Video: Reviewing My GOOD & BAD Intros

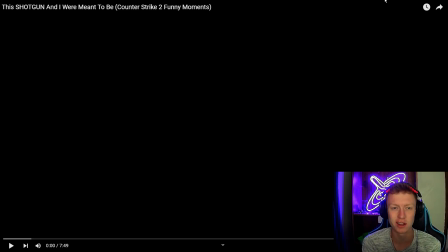931s
I was just like, oh, this game looks cooler. But this one has like 1,800 views which is my highest viewed long form video which doesn't seem like much
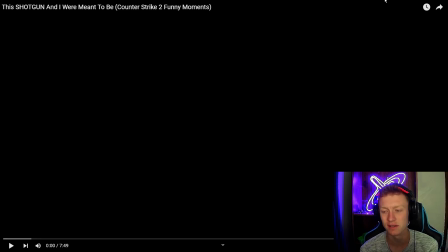943s
for some people but to me it's it's a lot it's a video over a thousand views is is a good video for me so this was a really good video and I couldn't
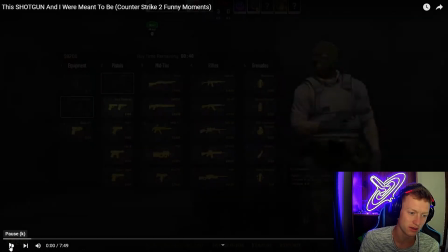952s
figure out why but we'll watch the intro.
Where's the Nova? Yeah!
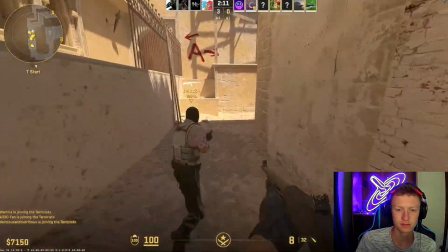957s Yeah! Nova shotgun! Let's go! Let's go! It's me!
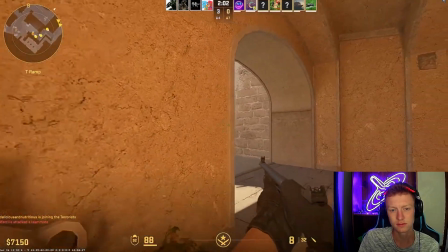963s I am him! Ah! Ooh!
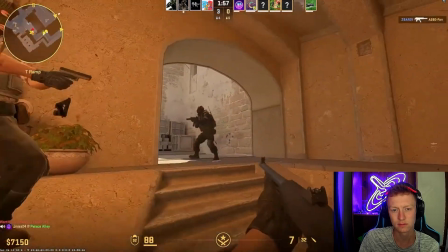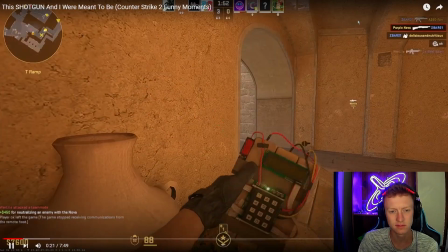972s Ah! Nova shotgun baby! It working? Yeah!
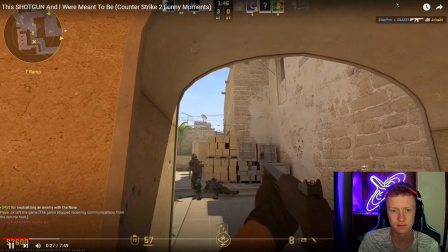979s Oh, I shot you. Wow. I died. I can't see!
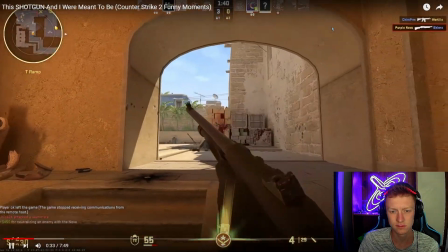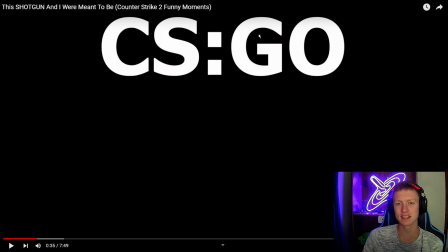990s
yep and there we go we're 30 seconds in from the 30 to 40 second mark and here's
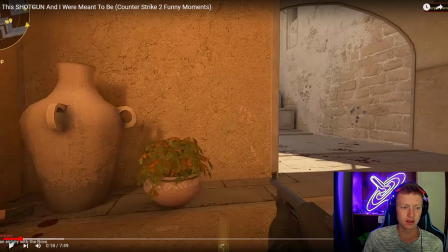995s
our intro scene but a good easy an easy intro to watch good pace you kind of you
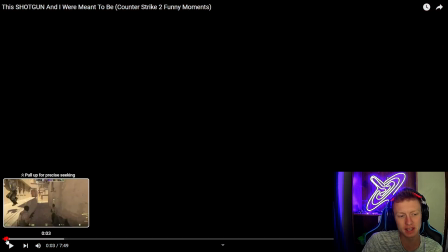1005s
kind of get it um the whole premise of this entire video like the the name of this video
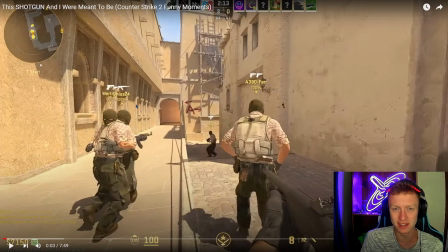1010s
is this shotgun i were meant to be was how there's a shotgun in here that's kind of after my or similar to my name so um like i'm purple nova that's channeling and there's a shotgun in cs uh encounter strike that is called the nova so it kind of fits so that was
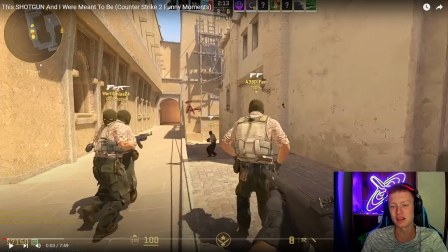1028s
the whole overall theme of this entire video and i think that's why it held uh so many views or got so many views and held views throughout the entire video was because it was just an overall um overall
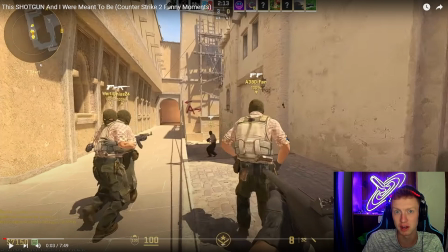1044s
theme to it that worked really well i don't know the thumbnail was mid i could have done a much better thumbnail on it um but i just didn't know how to do a thumbnail for this video um i didn't get a good screenshot
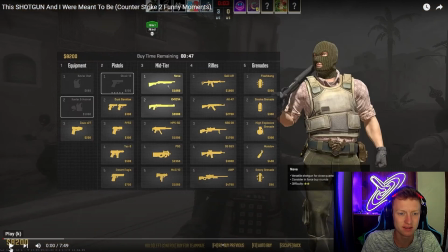1059s
but ended up doing pretty well and yeah like so the shotgun i'm meant to be so you know what's gonna be about shotgun where's
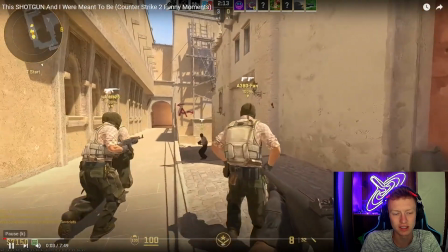1068s
the nova boom shotgun nova shotgun you'll see it i'm holding a shotgun
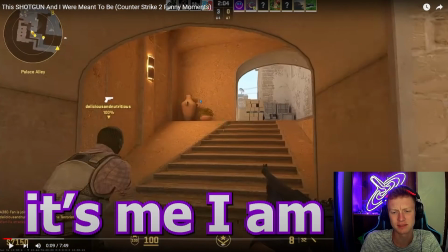1072s
and 30 a minute 30 seconds of me using the shotgun some funny quips um my subtitles are a little bit better i got a little more pizzazz to them i had no zoom in or out like minimal minimal zooms um
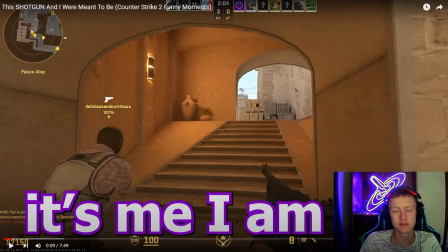1088s
and so it wasn't too like overwhelming that way and yeah i think this was a good intro for the time um i could do it better like if i had to redo it i'd probably do a little more pizzazz to it but yeah
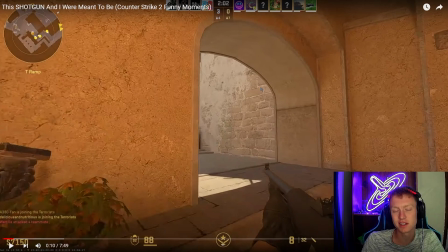1104s
good intro and it did well but i think it's it's how this intro set up the rest of the video and how it's all kind of the same theme it wasn't it wasn't a bad intro good
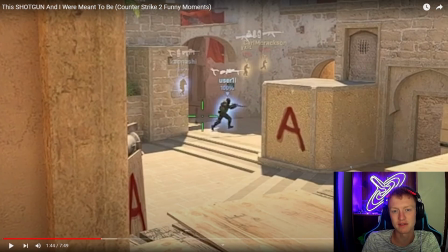1116s
pace good rhythm um that rhythm kind of stuck throughout the entire video it was kind of that rhythm so yeah there are a couple videos from the channel uh my takes on their intros and their videos themselves um from my greatest video to videos i did not really like to earliest videos the newest videos there's still goods and bads in every video that i'm like could have done that better or should have tried to figure out a new way to do that but overall they're getting better and they're getting a lot higher quality i'm putting a lot more time into them and uh it shows and at least for myself I'm enjoying a lot more and a lot more satisfied with how they turn out so thank you for watching and we'll see you in the next one